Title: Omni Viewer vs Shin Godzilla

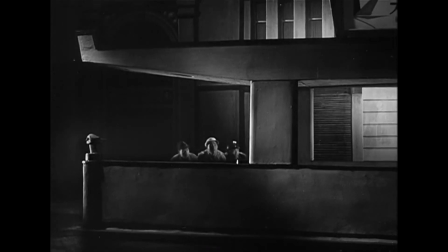[12:42]
Unlike the original Godzilla, who deliberately and physically tore through buildings throughout Tokyo until there was nothing left,
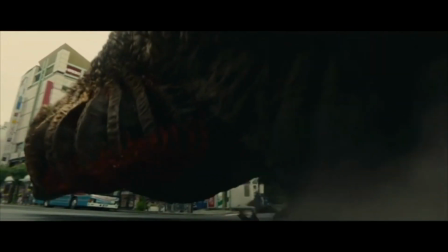[12:50]
Shin Godzilla only destroys stuff that's directly in front of him, and never in a way that feels intentional.
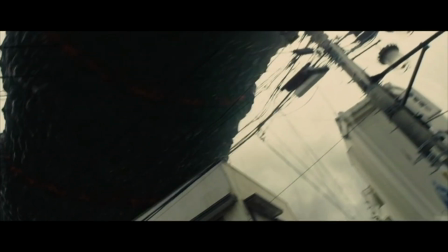[12:55]
Even his ludicrously long tail, somewhat improbably, manages to writhe around without hitting a single thing. So basically, all I have to do to avoid being killed by Shin Godzilla is to stay to his immediate left or right because he only destroys that which is immediately in front of him.
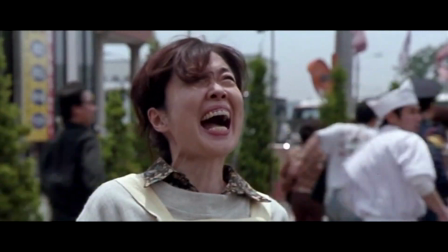[13:14]
Compare that to the Godzilla in GMK, who turns around to kill people who draw his attention,
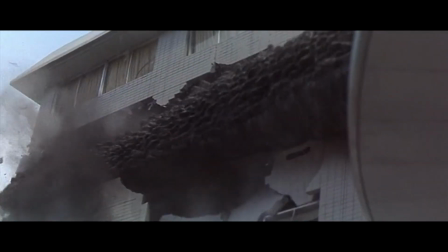[13:20]
and who can still kill you even if he appears to have passed you by. You may have noticed I've been calling this creature Shin Godzilla throughout the video. That's a very deliberate choice on my part, because I cannot bring myself to call this creature Godzilla and count him as equal to all of the others.
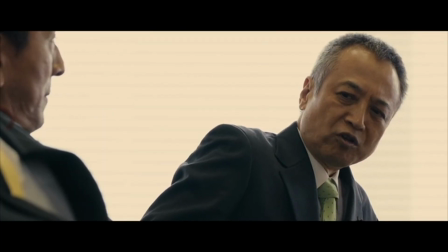[13:40]
Nor do I think he should be counted as equal. There are plenty of other things I could discuss, some of which admittedly might be nitpicking, but which are issues either way.
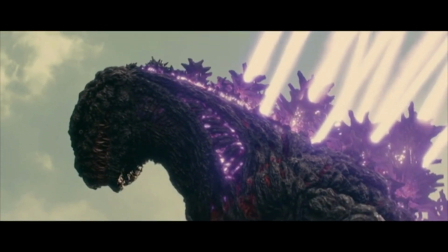[13:49]
Having Shin Godzilla fire lasers from his back and tail winds up looking more weird than cool.
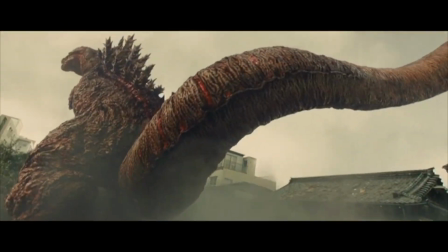[13:55]
The second and third forms have awful designs, and the fourth form suffers from bad proportioning.
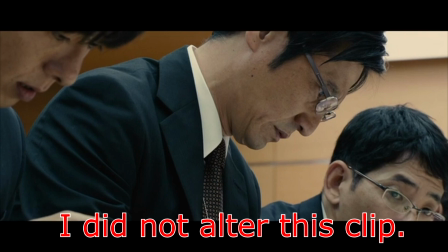[14:00]
The rapid music video editing of some sequences feels jarring, and some of the cinematography choices are just head-scratching.
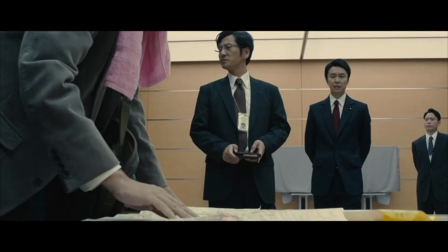[14:07]
I don't know why this guy has a pink towel slung over his shoulders, but it's kind of distracting.
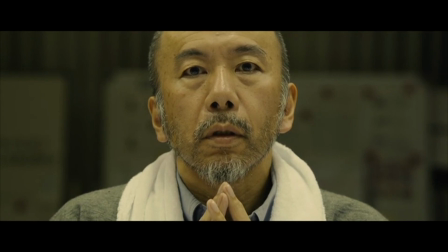[14:11]
The solution they used to finally defeat Shin Godzilla is needlessly convoluted and uses a twist that felt more like a joke than anything else,
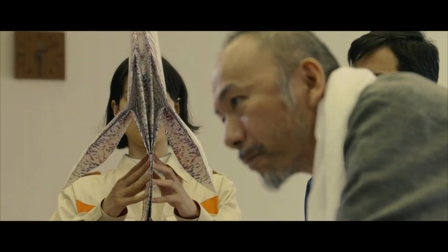[14:19]
and I know that because I made that exact joke before they revealed that it was indeed the key to solving the problem. Seriously? Origami was the key to solving this chemistry puzzle? I've seen parodies of the Da Vinci Code more plausible than this.
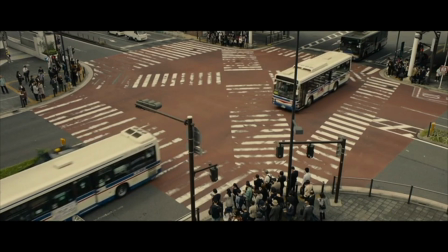[14:35]
And of course, the movie is painfully long with nothing to justify its length. as already mentioned. Like I said, if you like Shingodzilla, good for you. I wish I could join you, but sadly, I can't. Shingodzilla falters on basically every level. Is it the worst Godzilla movie ever? I don't know about that, but it still makes my bottom five no matter what.
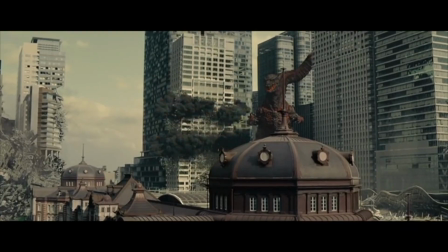[15:03]
Since I'm a diehard fan, I still own the DVD,
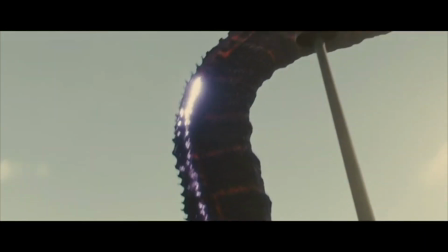[15:06]
and maybe my feelings towards it will mellow over time, but I doubt I'll ever circle around to actually liking it.
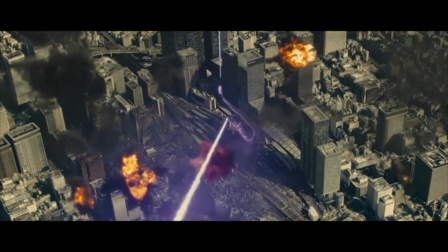[15:13]
As far as I'm concerned, Shin Godzilla was a disappointment through and through. Well, great. Now I'm depressed. I need to do something positive to boost my spirits. Maybe I'll do something constructive for the kaiju community. Yeah. Yeah, that's just what I'm going to do. Until such time as we meet again, this is the Omnivewer, signing off.
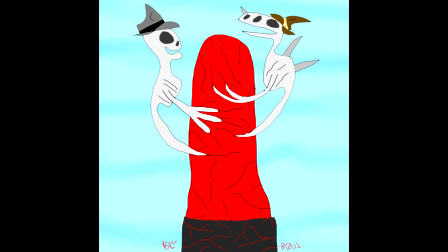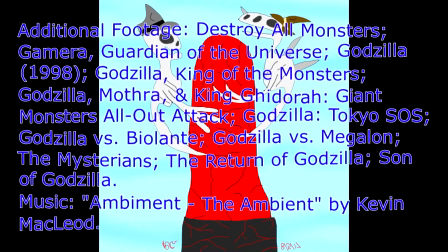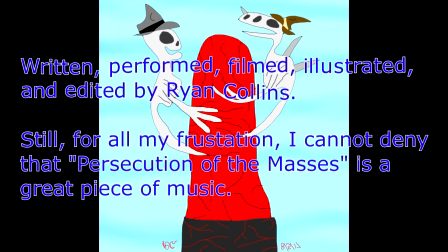What's that? You want to know what I think of Shin Godzilla as compared to the 2014 Godzilla? Oh, trust me, I have a whole separate video planned for that one.